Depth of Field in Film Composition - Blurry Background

So how can you use a shallow death fulfilled to your advantage how can you use this technique to your advantage so um this technique is used to control what the audience focus on while they're watching your film right so
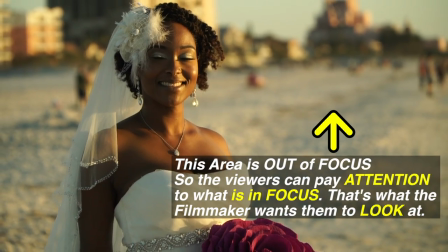(2:55)
it's uh it's a way that you can control what the audience look at
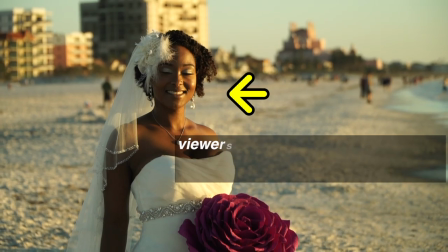(3:01)
first or last or whatever so if let's say like right now um
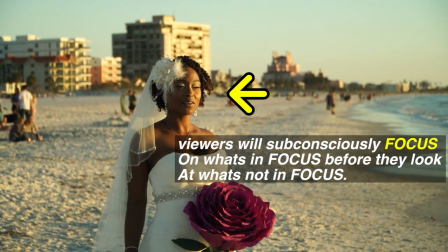(3:06)
where i am right here and uh if you look at this everything in the background here you can see that it's a little bit blurry back there and i'm more in focus that's because i want you to focus on me
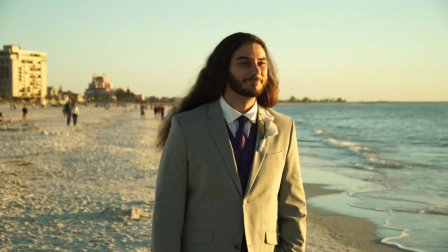(3:22)
i mean i want you to see that stuff back there but mainly i want you to focus on me so your focus is mainly going to be on me because
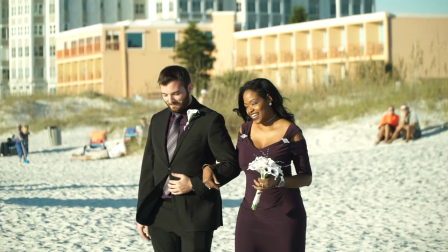(3:31)
i'm what's clear anyway so how is um the shallow depth of field used in you know films like i said it's used to
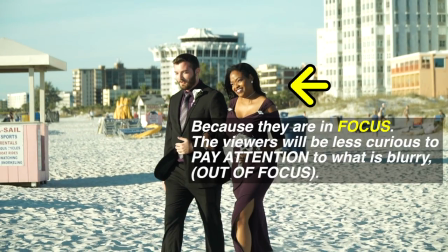(3:39)
control what the audience focus on if uh there's two people talking in a movie and they're like in a crowd of people
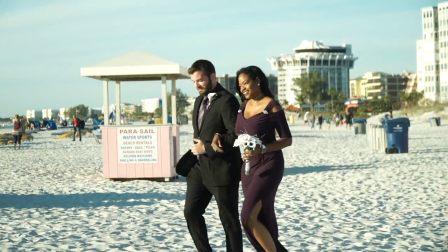(3:47)
usually um the aperture is going to be set to a shallow depth of field whereby only
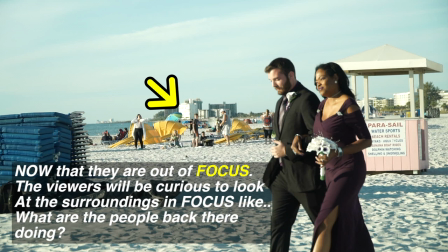(3:54)
the people talking only the actors talking are what are going to be in focus
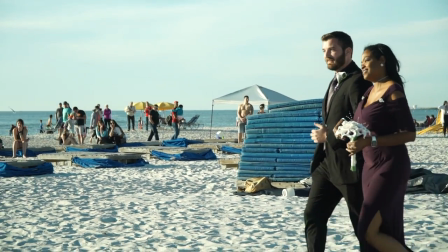(3:59)
and everybody else in the background they'll be blurred out and the reason being
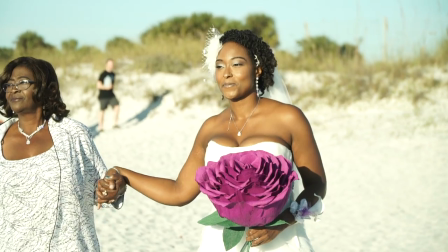(4:04)
so you can pay attention to what is being said and to
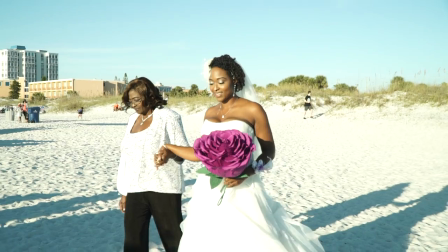(4:09)
move the story forward because if uh you know other people that are in the background are in focus then you're going to be looking like oh what's that
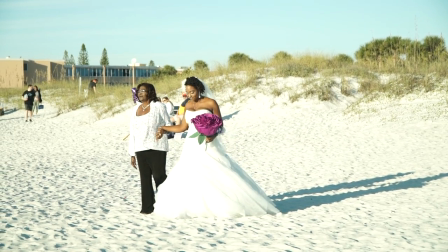(4:17)
person doing back there oh look they're doing backflips oh look they're kissing back
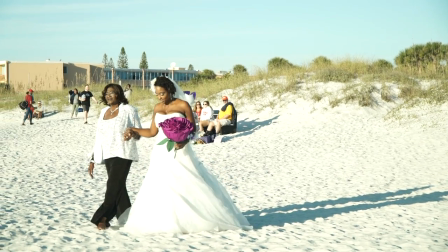(4:22)
there like stuff like that right but if that's not in focus then you can't really
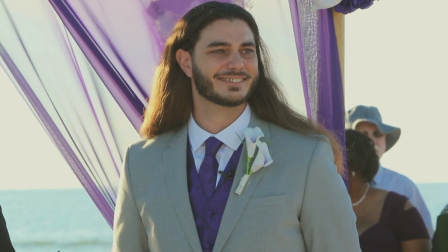(4:27)
see what those people back there are doing uh you'll be more focusing on you'll be more focused on uh the person or the thing
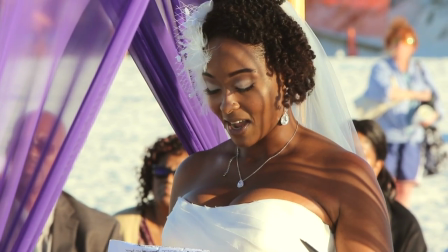(4:36)
that's in focus and that's what a good filmmaker does a good filmmaker makes you look at what they want you to look at
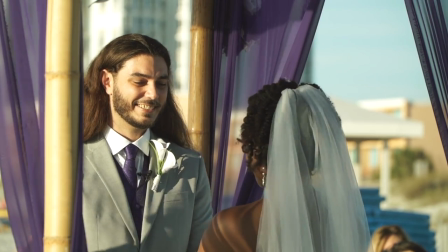(4:44)
because that's how they move the story forward because they're telling the story to
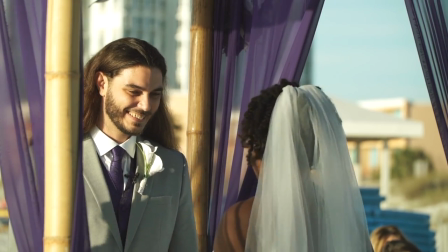(4:49)
you so they're like okay so in this part of the movie i want you to look
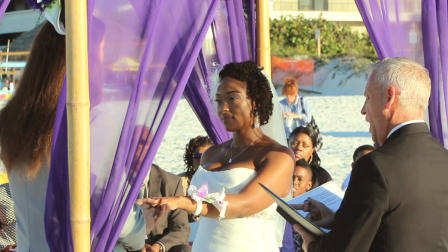(4:53)
at this in this part the movie or this sequence or this scene of the movie i want you to focus on this actor or i want you to focus on this
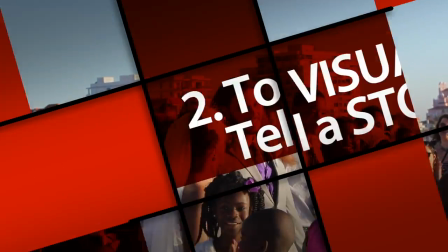(5:02)
object so it's so powerful because you can um you can visually tell a story